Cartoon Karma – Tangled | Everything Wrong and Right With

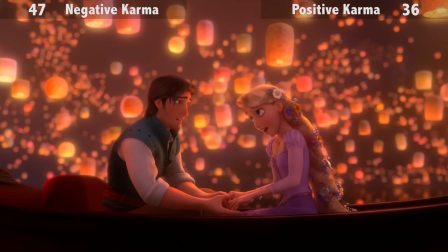Just be glad Tangled's given us one of the most singularly beautiful passages in animation, CG or otherwise.
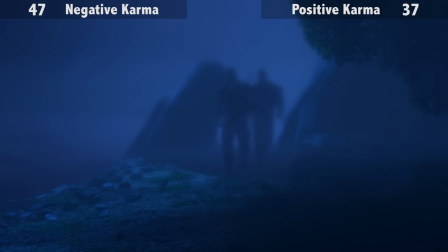The film's tone is held up superbly, but the third act makes a dive towards pronounced horror that it hasn't built up to at all.
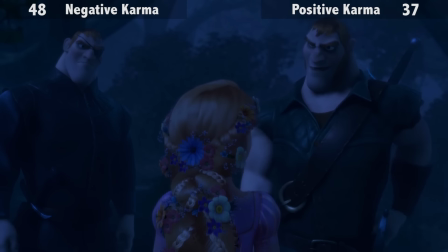If Gothel told them what Rapunzel's hair could do, what had she said she wanted? They'd be suspicious otherwise.
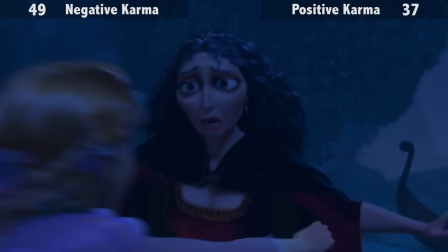We're missing information here. This scene plays out like they didn't be back in the forest.
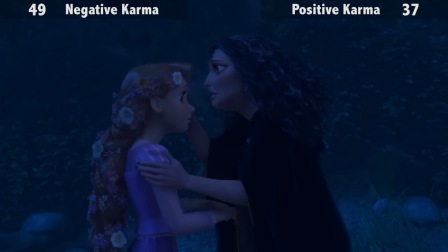No, I really mean that. On my first viewing, this made me think the forest scene was a deleted scene that got left in for a moment. Also, her hair isn't as grey as it should be, given its deterioration before. The glaring green and foul white here, it's so striking, folks.
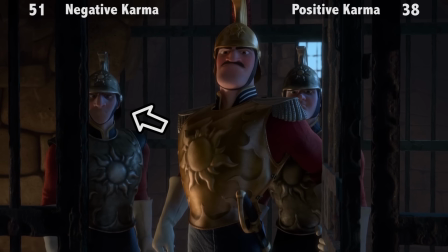That Gar looks kind of regretful about Hanning Flynn. Disney has benefited from the Pixar merger by taking on that studio's attention to detail for repeat viewings. Not that Disney didn't do that already, but Pixar excels at it. Removing the flowers wouldn't be enough to straighten her hair.
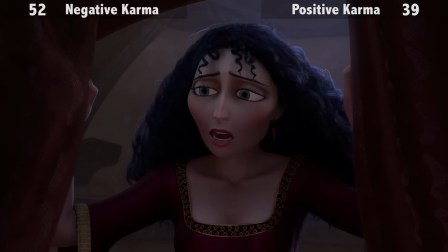It was braided, after all.
If it finds even the slightest ray of sunshine, it destroys it.
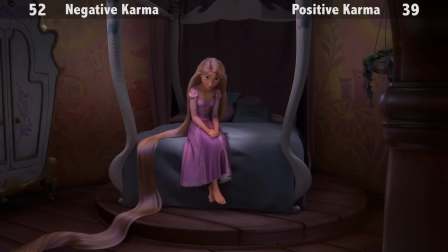By the third act, Gothel might as well be any cringing, craven bad guy. It's always disappointing when a villain gets less interesting as we reach the end.
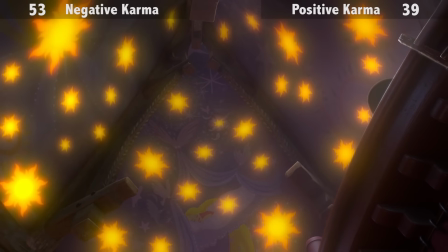So Rapunzel has been subliminally painting the sun pattern all these years, and seen it after the festival unlocks her memories?
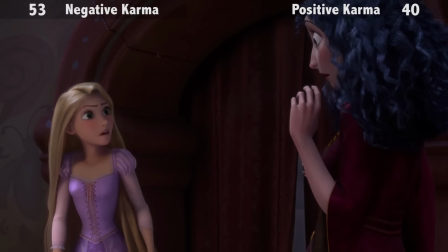That's… actually pretty neat? The relationship echoes the one between Quasimodo and Frollo in The Hunchback of Notre Dame too much by now.
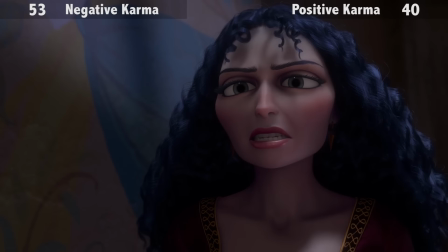It's a common trope in Old Tales, of course, but the execution is too similar for my liking here.
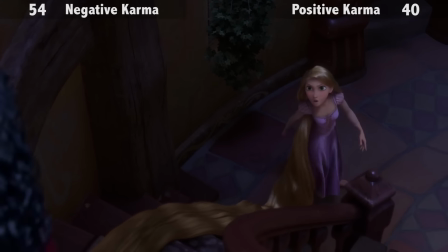Rapunzel hadn't moved any further than the stairs, yet her hair isn't draping down it like it was previously.
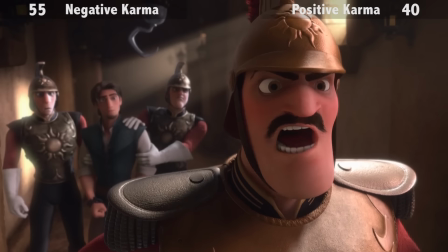The climax was getting too serious and bland, so I'm glad they brought back all these guys. They were very entertaining.
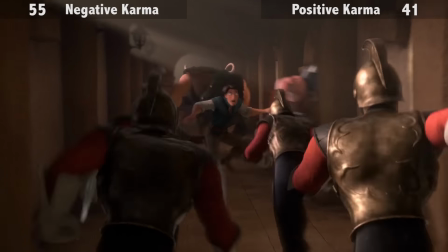At no point did the others break Flynn's shackles. They just vanish. No way the kingdom has that many guards.
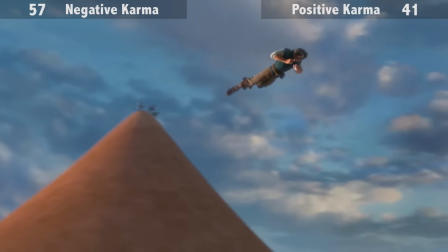No blooming way. That still would have hurt in a way you can't imagine if you're not male.
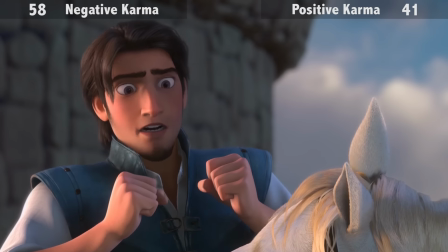Also, while it was nice of Maximus to bring them to to save Flynn, he could have easily caught up to Gothel and Rapunzel before they reached the tower instead.
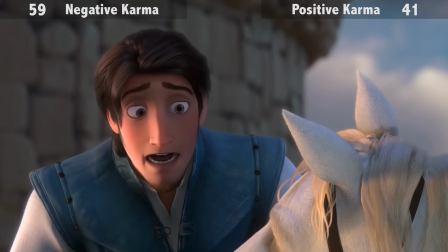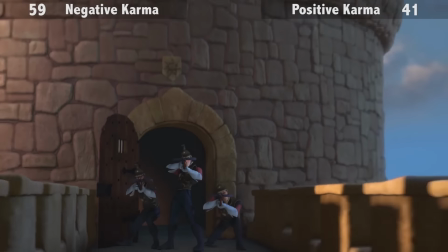Just what the doctor ordered, I really dig that joke. Playful without overly winking at the audience.
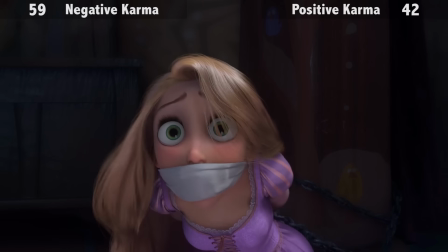How did she bind Rapunzel? No seriously, how? Gothel didn't seem to be especially stronger earlier.
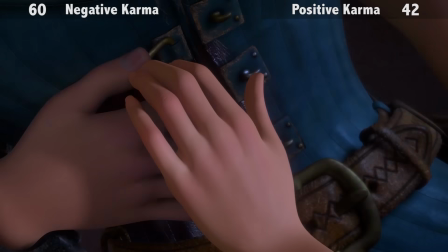Assuming that the knife was bloodless to remain family friendly, how come they can show a bloody wound? Is there a distinction between the two?
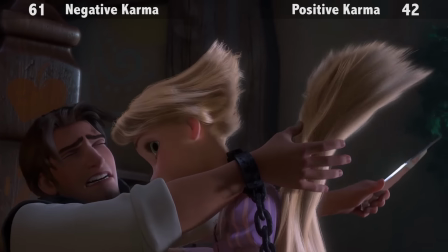I'm not seeing it. I get that Flynn was saving Rapunzel nobly, thus completing his arc, but he could have done that as soon as she healed him.
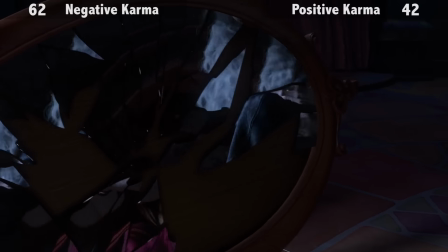Just saying. As it all comes to a head, Godhold's final scene is as pasted and routine as any Disney villains has ever been.
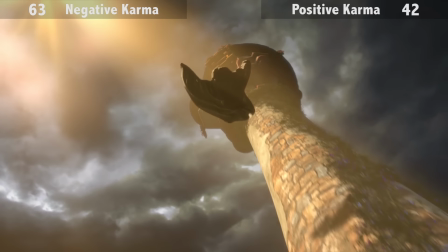Despite her hands withering earlier, they look younger as she falls.
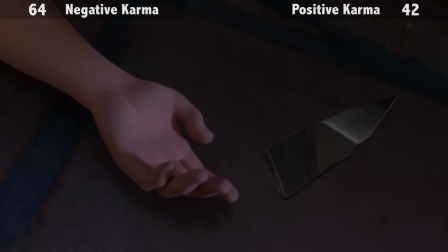Unless Flynn is faking his near-dead experience, he shouldn't have been able to flip his palm back onto his body.
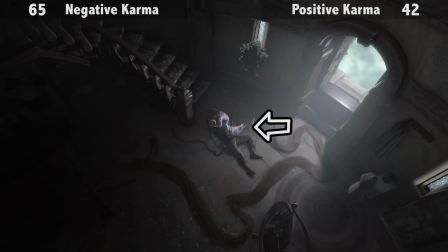Lo and behold, now it's back on the floor! It was his other hand he was stroking Rapunzel's face with.
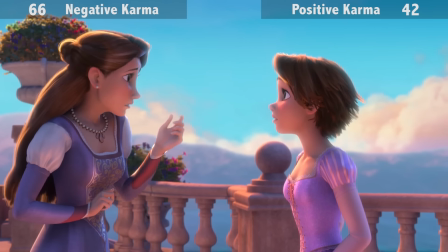Again, the parents have such touching moments due to their facial animation. Rather than hugged straight away, there are a few moments of shock and disbelief, and that goes a long way.
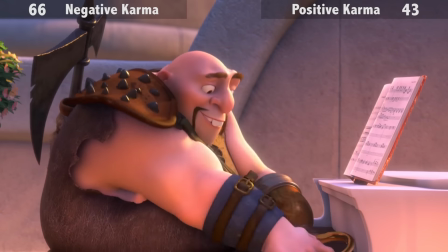Dreams came true all over the place. That guy went on to become the most famous concert pianist in the world.
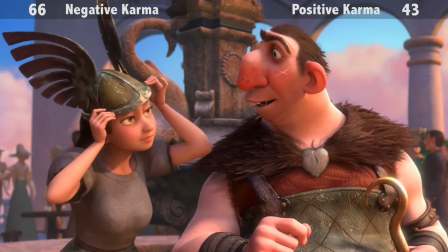And this guy, well he eventually found true love.
I really dig that we get happy endings for these guys.
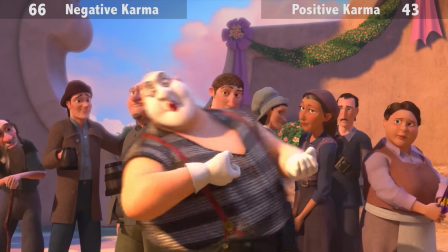Helps make them as memorable as they can be for their limited screen time. They're like the Seven Dwarfs for a new generation.
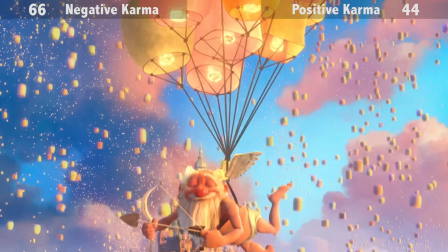This guy's rather divisive. A decent amount of people find him off-putting. Me? I quite like him.
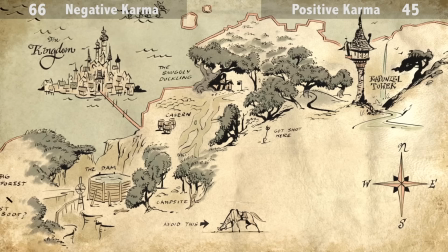Suits the goofy tone of the thugs. I love that we get a map of the kingdom and surrounding areas.
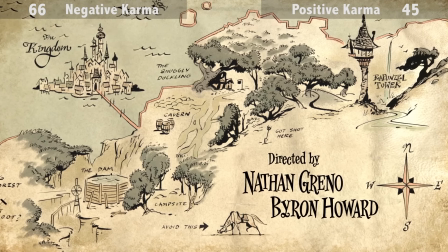It reminds me of similar features in the works of J.R.R. Tolkien. Glorious stuff.
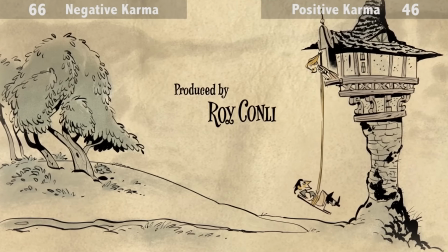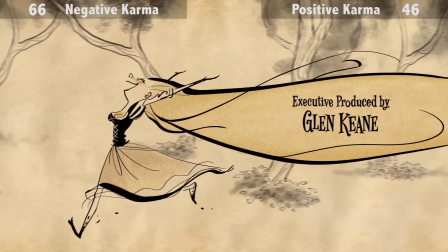Unlike the Disney Renaissance films, the crowd song isn't a cover of the song in the film. just your typical unrelated song, and all the blander for it.
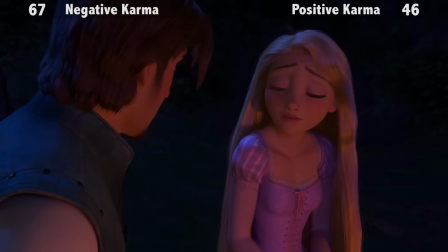The film's not perfect, let's be clear.
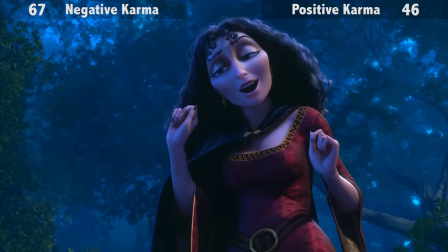The script is inconsistent, the villain gets muted as it progresses, the songs are good rather than earworms, and there's little thematic depth.
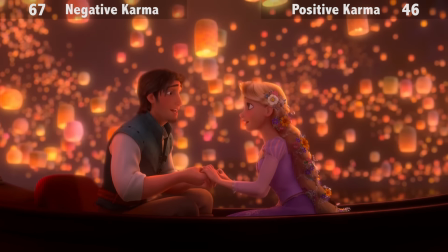Just enough to hold it back.